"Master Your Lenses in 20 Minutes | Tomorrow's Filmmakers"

If your shoot requires a 50mm focal length,
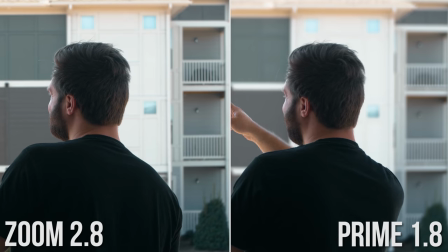[12:27]
you get a much sharper image and a better looking background if you had a 50mm prime lens of 1.4 or even 1.2 because you'll be able to let much more light in. This is also extremely helpful in low light because lower apertures can again just take in so much more light.
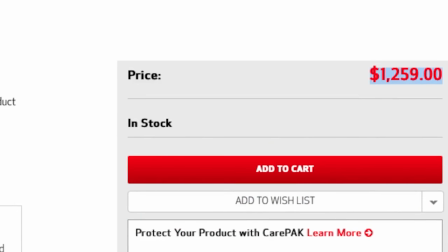[12:40]
On the downside, these low aperture prime lenses can be really expensive, especially if you're on a lower budget and the variety of focal lengths is more valuable than one really good prime.
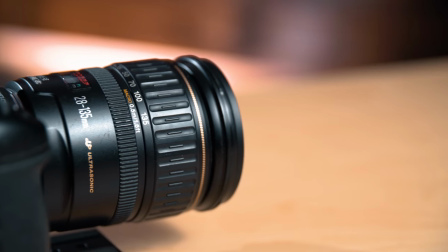[12:49]
For $2,000, you could get two really nice zoom lenses that would cover you across multiple zoom ranges, or you could get two primes and be limited to two focal lengths. So just to make sure you understand these numbers, we have a couple lenses that we want to go over and make sure you fully understand them.
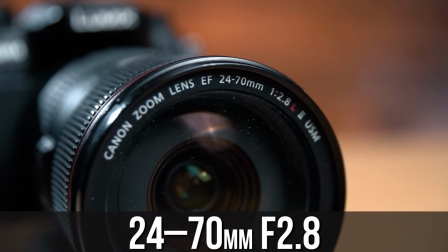[13:05]
Now this is a 24-70mm f2.8, which means that it's a mid-range lens with a fixed aperture of f2.8.
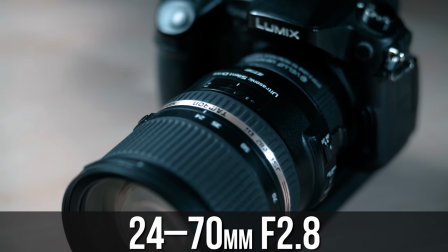[13:13]
That means that the lens will be f2.8 all the way through the zoom.
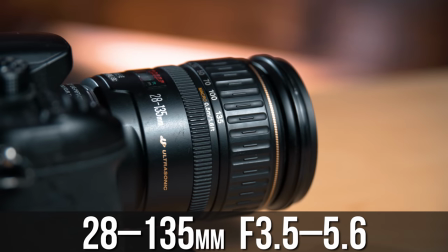[13:17]
This is a 28-135mm f3.5-5.6.
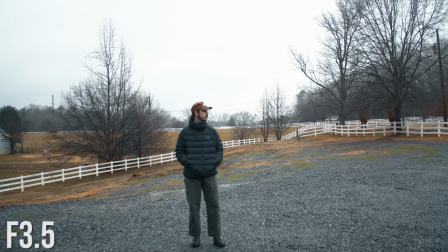[13:22]
This lens can zoom from a wide angle to a telephoto, but at the cost of an aperture that closes as you zoom.
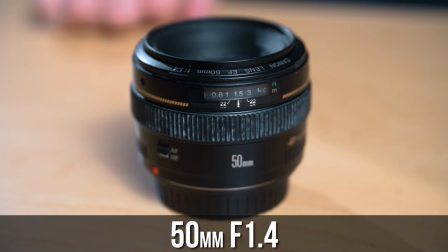[13:29]
This one has one number on it, 50mm, which means that it's a prime lens and doesn't zoom, and this particular lens has an aperture of f1.4. This means that this lens can stop down lower than most zoom lenses because it is a prime lens.
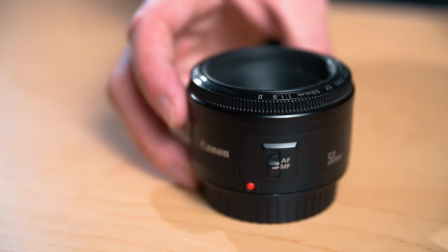[13:43]
Now compare this one to the same exact lens, except that one is an f1.8. Besides build quality, you're paying extra for that extra few stops of aperture.
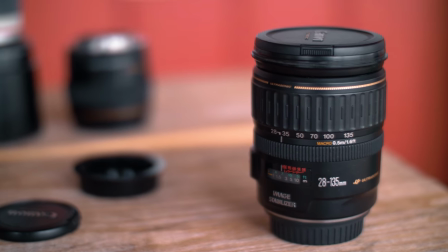[13:54]
So read all of the numbers on your lens, pay close attention if the lens is cheaper, find out why.
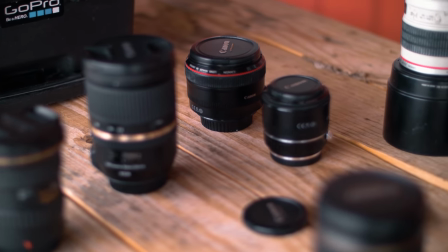[14:00]
It's better to spend a little bit of extra money rather than spend less and regret it. Now that you know what the numbers on all these lenses mean, how do we actually use the information to aid to telling our story?
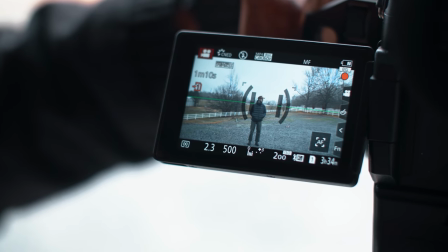[14:11]
Every lens choice and focal length you choose will communicate something different to your audience.
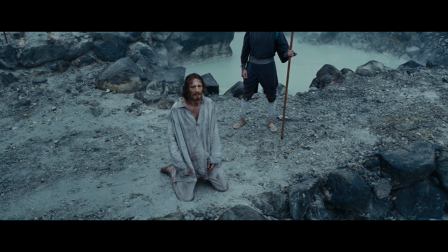[14:15]
A wide angle can be used to make your subject feel small or lonely in a big world or environment, or maybe establish an overall scene or setting.
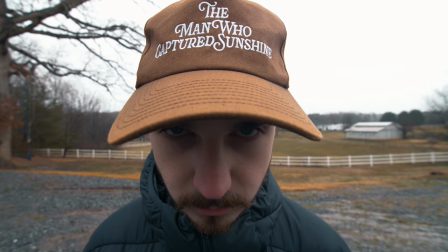[14:22]
Or if you have a wide angle lens and get close to a face, it can distort the face a little bit and make the audience feel awkward.
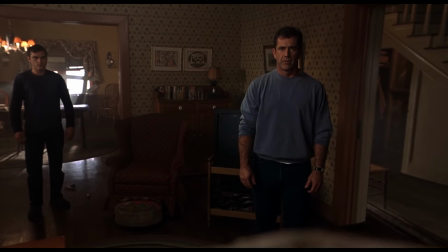[14:29]
This is commonly used to show a character realizing something super important or maybe being overwhelmed.
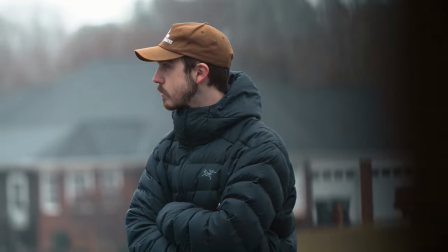[14:34]
Maybe instead you want to show the feeling of someone being watched from a distance. You could use a long telephoto lens to express the feeling of your subject being watched or stalked.
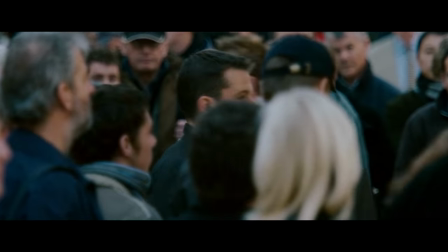[14:43]
These are used all the time in thrillers and suspenseful movies. We'd encourage you to go do some homework. And yes, for us, homework is just to go watch a movie and just really pay attention to every shot and see how they make you feel
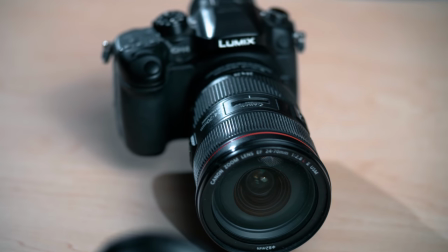[14:54]
so you can really see and understand just how important it is to use different lenses and focal lengths in your own video work.
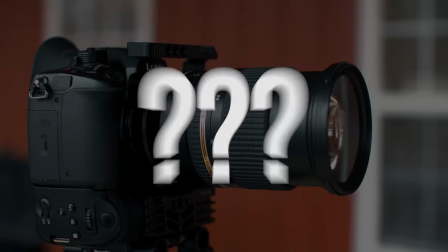[15:01]
Having all of this new knowledge, you might be wondering, which should I use? A zoom lens, a prime lens? And to answer that, I would say ask yourself the most important question. What will you be shooting?
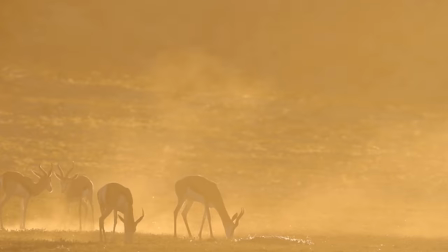[15:11]
Are you shooting wildlife, you might need a telephoto lens so you can keep a safe distance. Will you be in a rush and not have a ton of time to set up each and every shot?
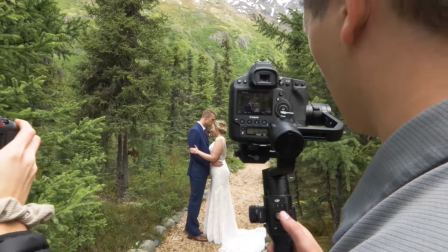[15:19]
Using a zoom lens might be more practical for you. If I was shooting a wedding, I'd probably stick to a zoom lens 100% of the time.
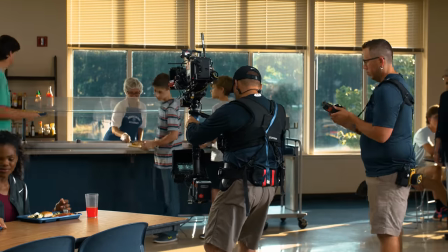[15:26]
On the other hand, maybe you have plenty of time to set up your shot, and that little bit of sharpness is crucial for your work, so prime lenses would be best.
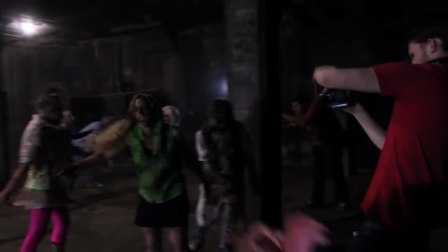[15:34]
Will you mostly be in low light situations and need that extra bit of light? Having a prime lens with a lower aperture might be the most important thing for you. Figure out what you'll be shooting the most and then buy lenses that fit that need, whatever that looks like for you. We have both zoom lenses and prime lenses, and sometimes one is better than the other, depending on the project that we're working on.
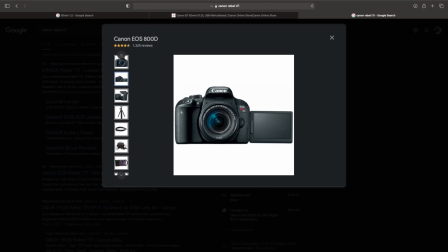[15:54]
But just to give you guys a little bit of advice, if your camera comes with a kit lens, use it.
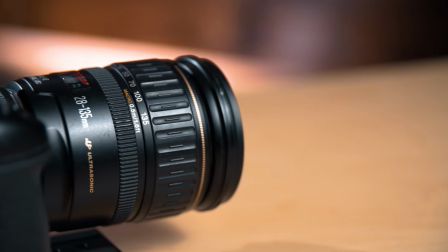[15:59]
Don't try to spend a bunch of money on lenses when you're still learning how to film or learning your camera.
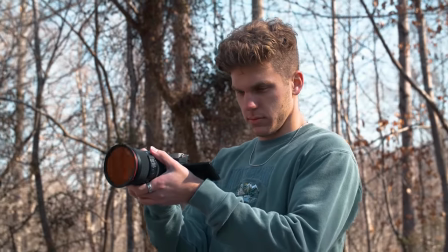[16:04]
It is definitely something you'll need to upgrade, but it will get you started and get you filming. After your kit lens, buy a 50mm.
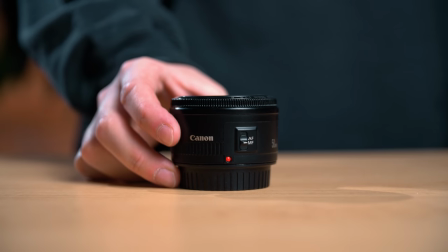[16:10]
You can go with the f1.8, which is a little over $100, or the f1.4, which is around $350.
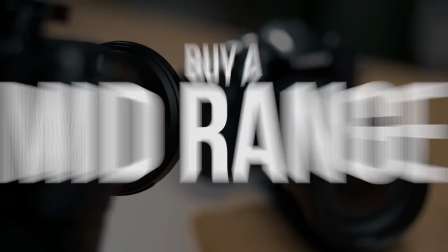[16:17]
Either way, buy a 50mm lens. Next, buy a mid-range lens, somewhere in the range of 24-70. After that, determine if you would use a wide-angle or telephoto lens more, and then buy whichever one you need.
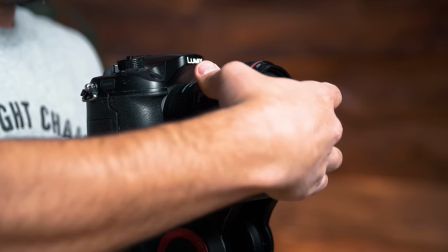[16:29]
There are different lens options for different camera brands, but that is what we would recommend.